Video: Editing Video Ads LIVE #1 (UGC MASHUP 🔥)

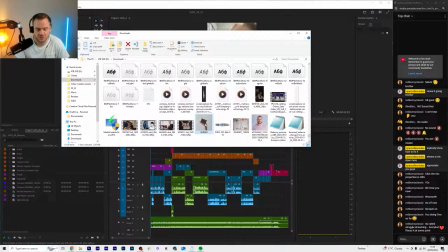[9:39]
So we only had graphics for this video, so the driver was really the music. I was like, okay, we need to make something epic with nobody talking, and we've got a few PNGs of some soap. So anyway, I'm going to play this. Let me know if you can actually hear this.
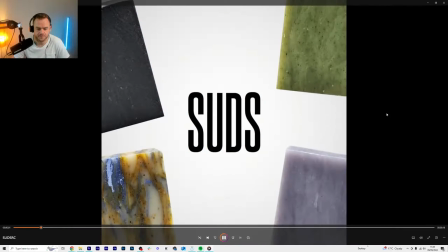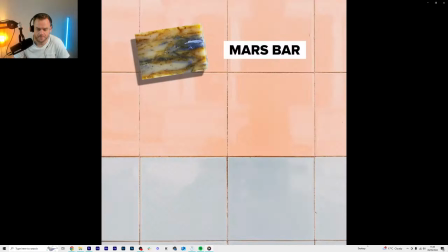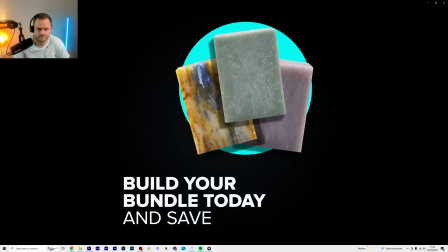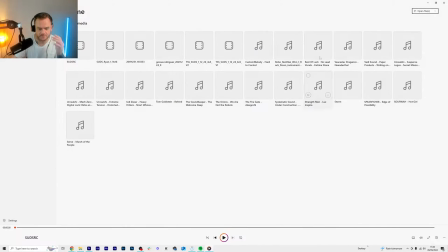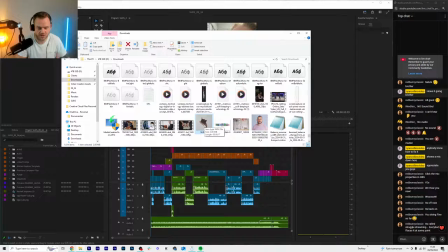[10:20]
Alright, so basically with that ad, we had no video like to work with. We had nobody talking. There was nothing. There's no driver. So it was like, okay, what do we do? So we wrote a script. So if you actually took this video,
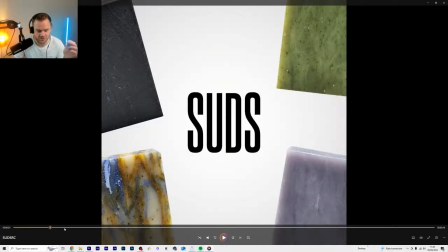[10:41]
this would, I think probably what happened was, I would say the driver was actually the music track, 15-second track that was just a banger. And then if you wrote this down on paper, this would say logo, shower time just got awesome,
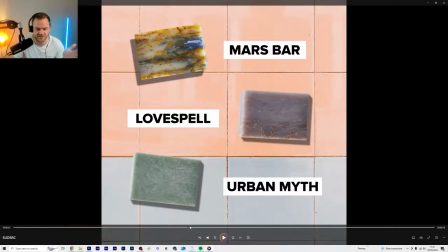[10:58]
32 nose tingling scents, 3 of the scents,
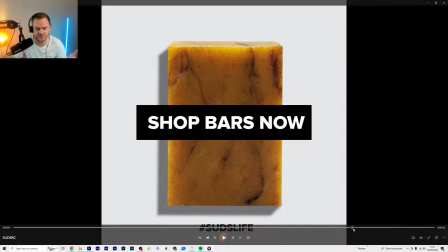[11:03]
handcrafted, all natural, made in the USA, build your bundle and save today, shop bars now, call to action, logo.
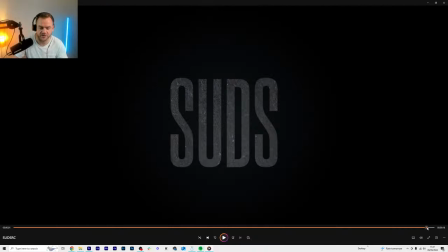[11:10]
So you would write that down first, and that is the driver. So now what you might do is then go and get your music track,
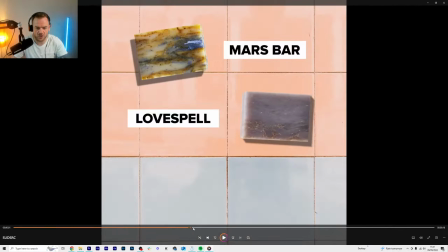[11:18]
layer it in so that you get all the copy in on the beats that you want them to be.
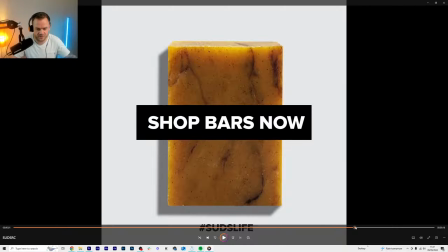[11:25]
This is what I mean about, like, it doesn't matter whether it's Premiere Pro, DaVinci Resolve, or, you know, you're literally drawing it on paper.
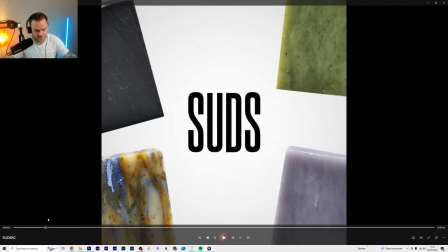[11:33]
Basically, you want to plan out, okay, this far in,
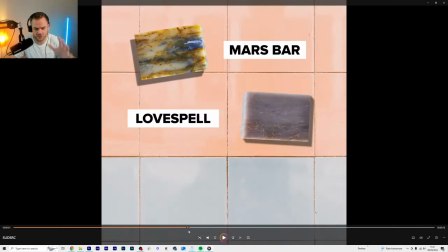[11:38]
we're going to have shower time just look awesome, nose tingling scents, and then you've got, like, the framework.
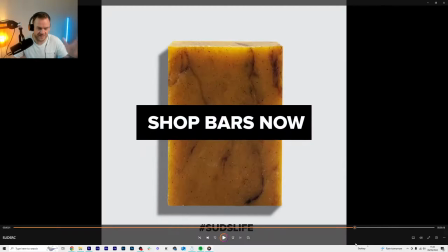[11:43]
We've got the script, and we've got the music, and it's now the goal is, how do we fill this out?
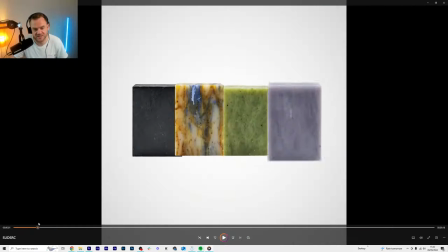[11:51]
So this, even though it's not does your body stink, like, it's not a hook like that, it's not copy like that, it's a visual hook,
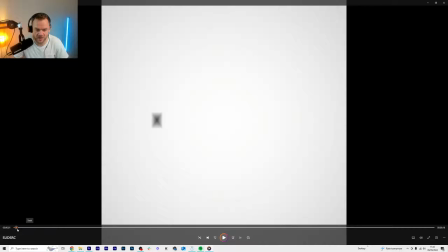[12:02]
because we've got these 4 bars popping up on the screen, so people might look and think, what's that?
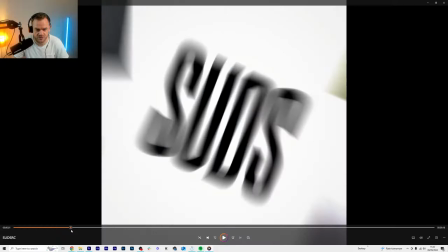[12:08]
And then it blows open to show suds, so we know the bars are soap.
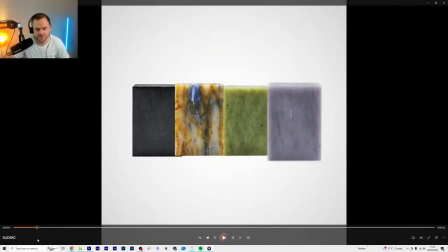[12:13]
So this is a visual hook. So there's still a hook even if it isn't
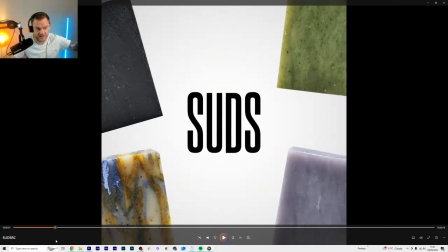[12:18]
writing, and this is what I mean about the concept is, we have a hook, whether it's visual or whether it's writing, there's a hook of some kind,
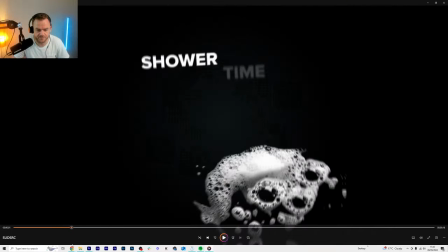[12:27]
but it doesn't have to all be written. Shower time just got awesome.
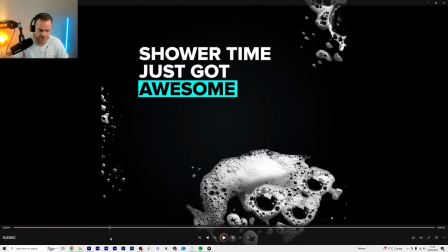[12:33]
So this is kind of a bit of curiosity, why has shower time just got awesome?
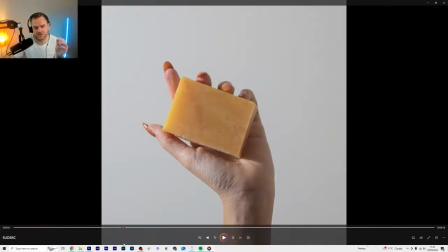[12:39]
And then I found the best shots of, like, this soap. These photos just look great, so I'm going through and I'm showing 3 of the best shots.
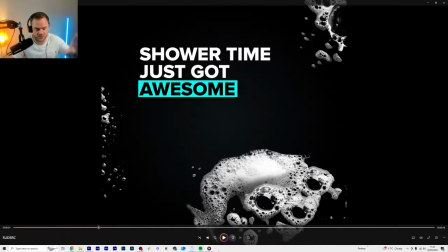[12:51]
They also just go with the music, because remember, the music was the driver. So whereas it would work the other way around, imagine this, if I had 5 minutes of different people talking, I would cut that up first, then I would go and find music and make it fit around that, because the talking is the driver.
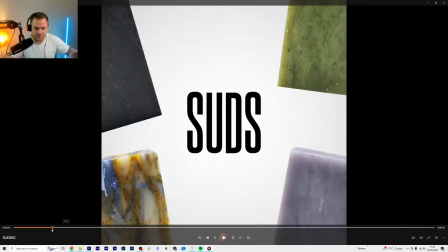[13:08]
So in this, because we had script on paper and then a short track we wanted to make it fit to,
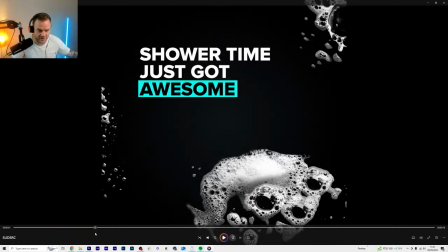[13:15]
the music drives where everything else goes so that it flows, right?
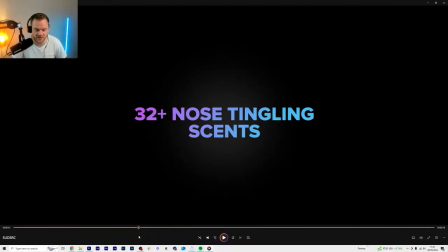[13:20]
So I think that's just, for me, that's just a revelation recently. 32 nose tingling scents. Again, not too much information on the screen. We want them to read this, and then there's a bit of texture, just adds that kind of premium value.
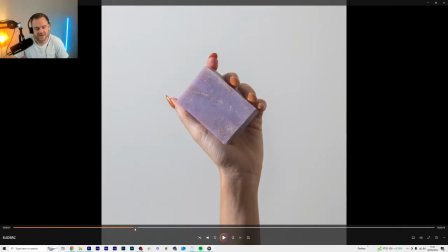[13:36]
I mean, if this was a white background with just black writing, and this is where I really struggle, because I'm like,
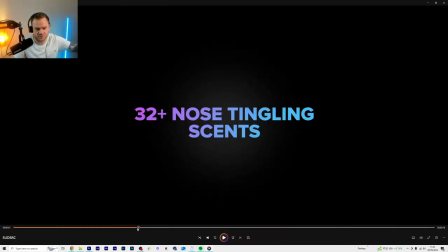[13:44]
there's a line between how much fancy shit you put all over the video and just delivering the message, but, you know, it's still got to be kind of engaging.
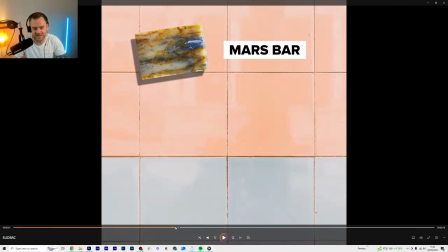[13:53]
There's a little tiny scale on this, a bit of anticipation, shows you it's still going somewhere.
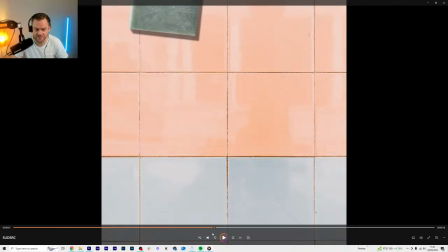[14:00]
Here's 3 of the soaps with tile backgrounds.
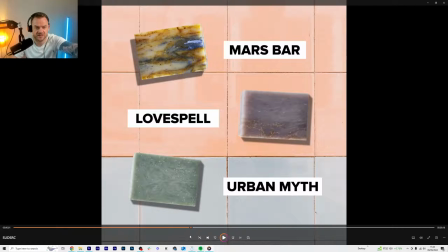[14:06]
So you got copy, texture, and some visuals.
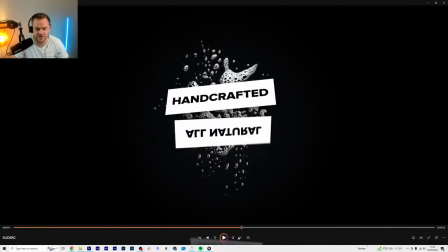[14:13]
And then handcrafted in the USA, another little splat, and I just made the text look a bit fancier.
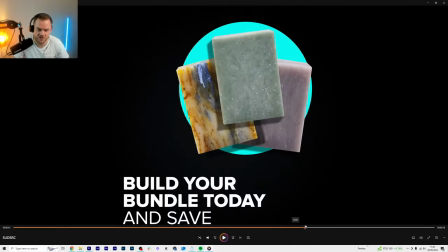[14:20] Build your bundle today and save.
And originally, what the kind of thing I'll do is I'll put 3 soap bars in, write the text, and then I'll arrange it to try and look cool, so the circle helped with that.
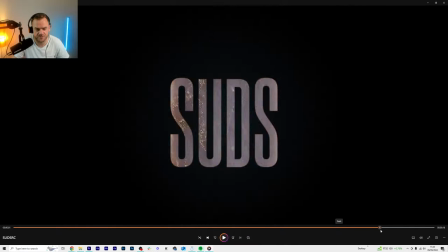[14:32]
And then this is just literally firing through the bars and then putting a matte layer for suds.
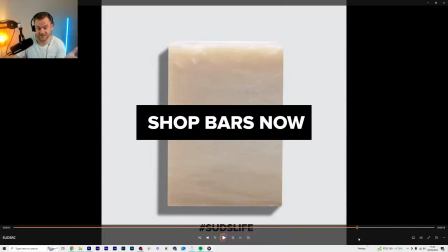[14:39]
But the thing that I would love you to take from this, if anybody's even watching this video, is that you lay it all out first.
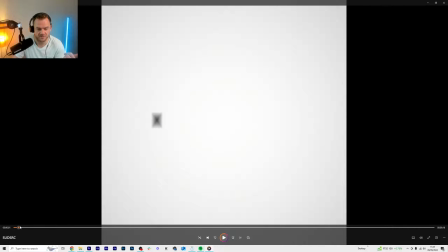[14:50]
Find the driver. Is it the copy that you're writing? Is it the text? And then you've got to work around that from nothing with just images.
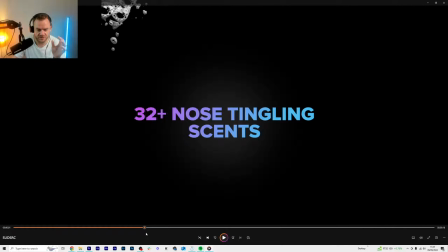[15:00]
Then your copy is going to be then the music is probably the driver, and then you make it fit.
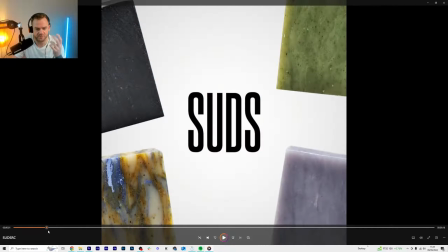[15:07]
But if you've got the UGC, if you've got people talking, if you've got a script, then that is the first thing, and you build around that.
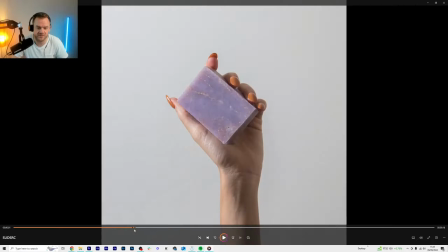[15:15]
So it's what absolutely has to be in the video is the message, which is the writing,
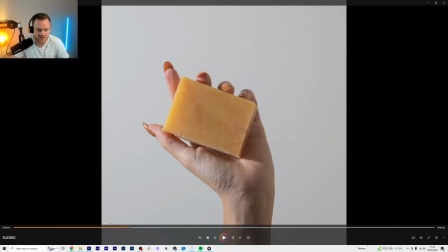[15:21]
and then just pick the best shots and you fill it all out,
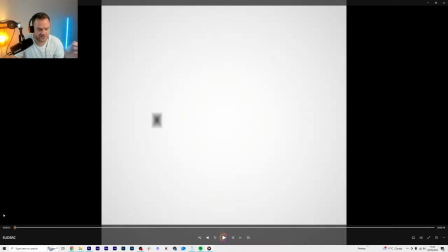[15:25]
and you don't try and do it you don't start like this.
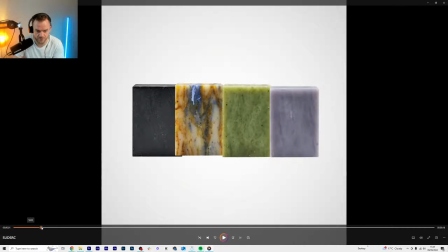[15:30]
I didn't start like, okay, 4 things pop up and them explode,
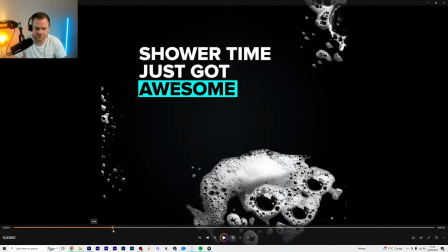[15:34]
and going along designing and everything one scene at a time, because that doesn't work. It doesn't. This would be a mess and inconsistent.
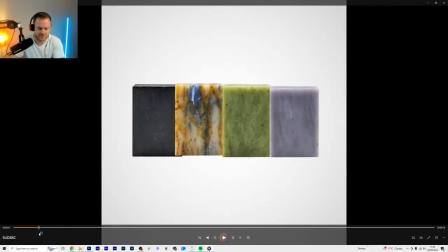[15:43]
So it starts with the script, then put in the track in, then just put in placeholders,
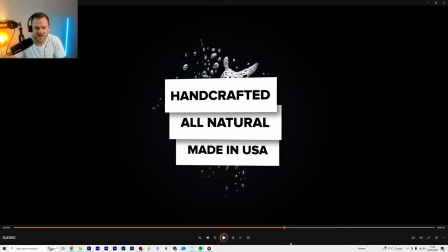[15:51]
text, text, text, text, text, and then going through, how can I make this better?
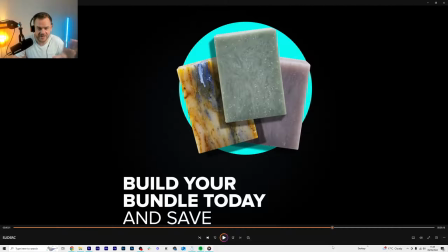[15:57]
How can I make it better? Until you get to the point where it's good, and then you want to be really thinking,
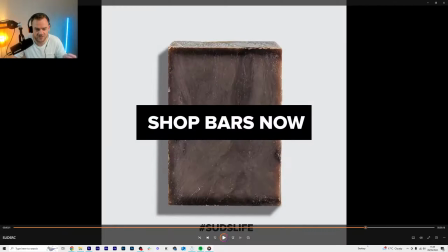[16:03]
am I making this better, or am I now making this worse by putting too much stuff on there?
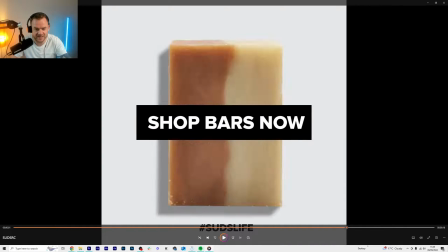[16:08]
And there's one key focus. It's really clear. You know, we've either got the text or we've got the soap.
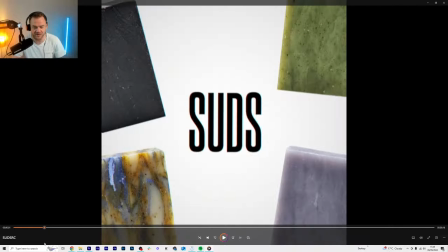[16:15]
It's all very, very clear because it's 15-second ad.
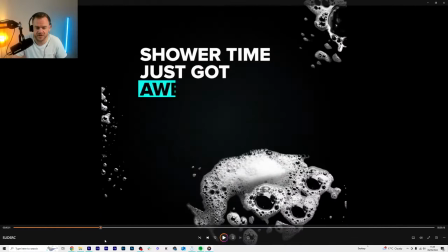[16:20]
So we don't want it to be confusing, and we want it to stay on brand. So let's just play that one more time,
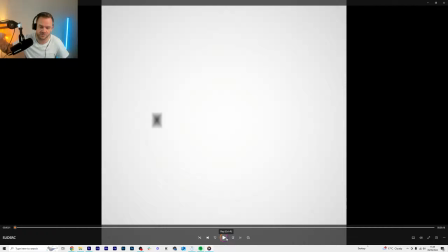[16:25]
thinking about all that, and think about like the timing of the beats and things like that. So it looks like it was all just this really finely woven thing that was just built over time, but it's not. It's not like this, if that makes sense. It's like this, layer, layer, layer.
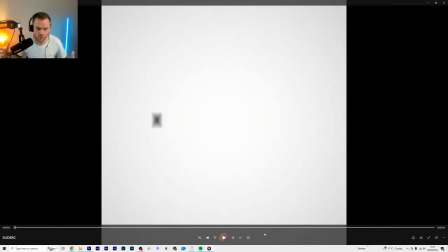[16:43]
When you build a house, you don't build one wall, then paint it, then hang up a picture of your dog. You build the foundation, then you put up the walls, then you paint it, then you add all the little pretty things in there. So anyway, let's just play this one more time.
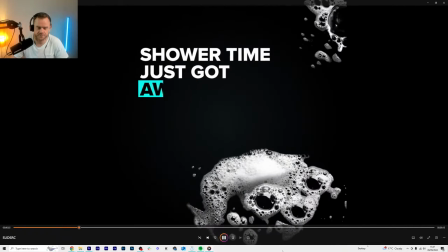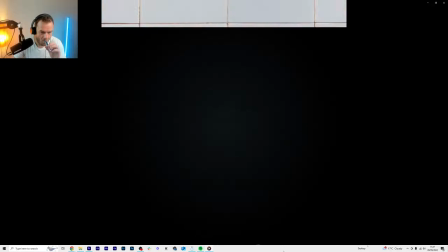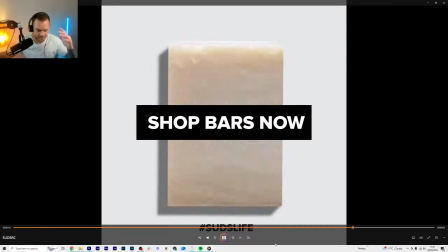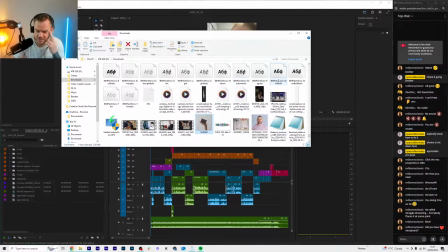[17:18]
Also, just have a
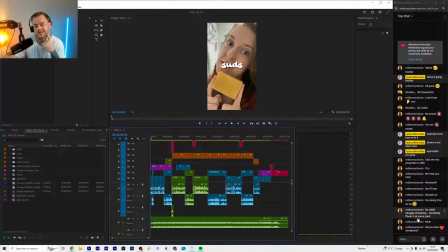[17:24]
hopefully, sorry, I'm just seeing your text now. Hopefully that clarifies what it would have been.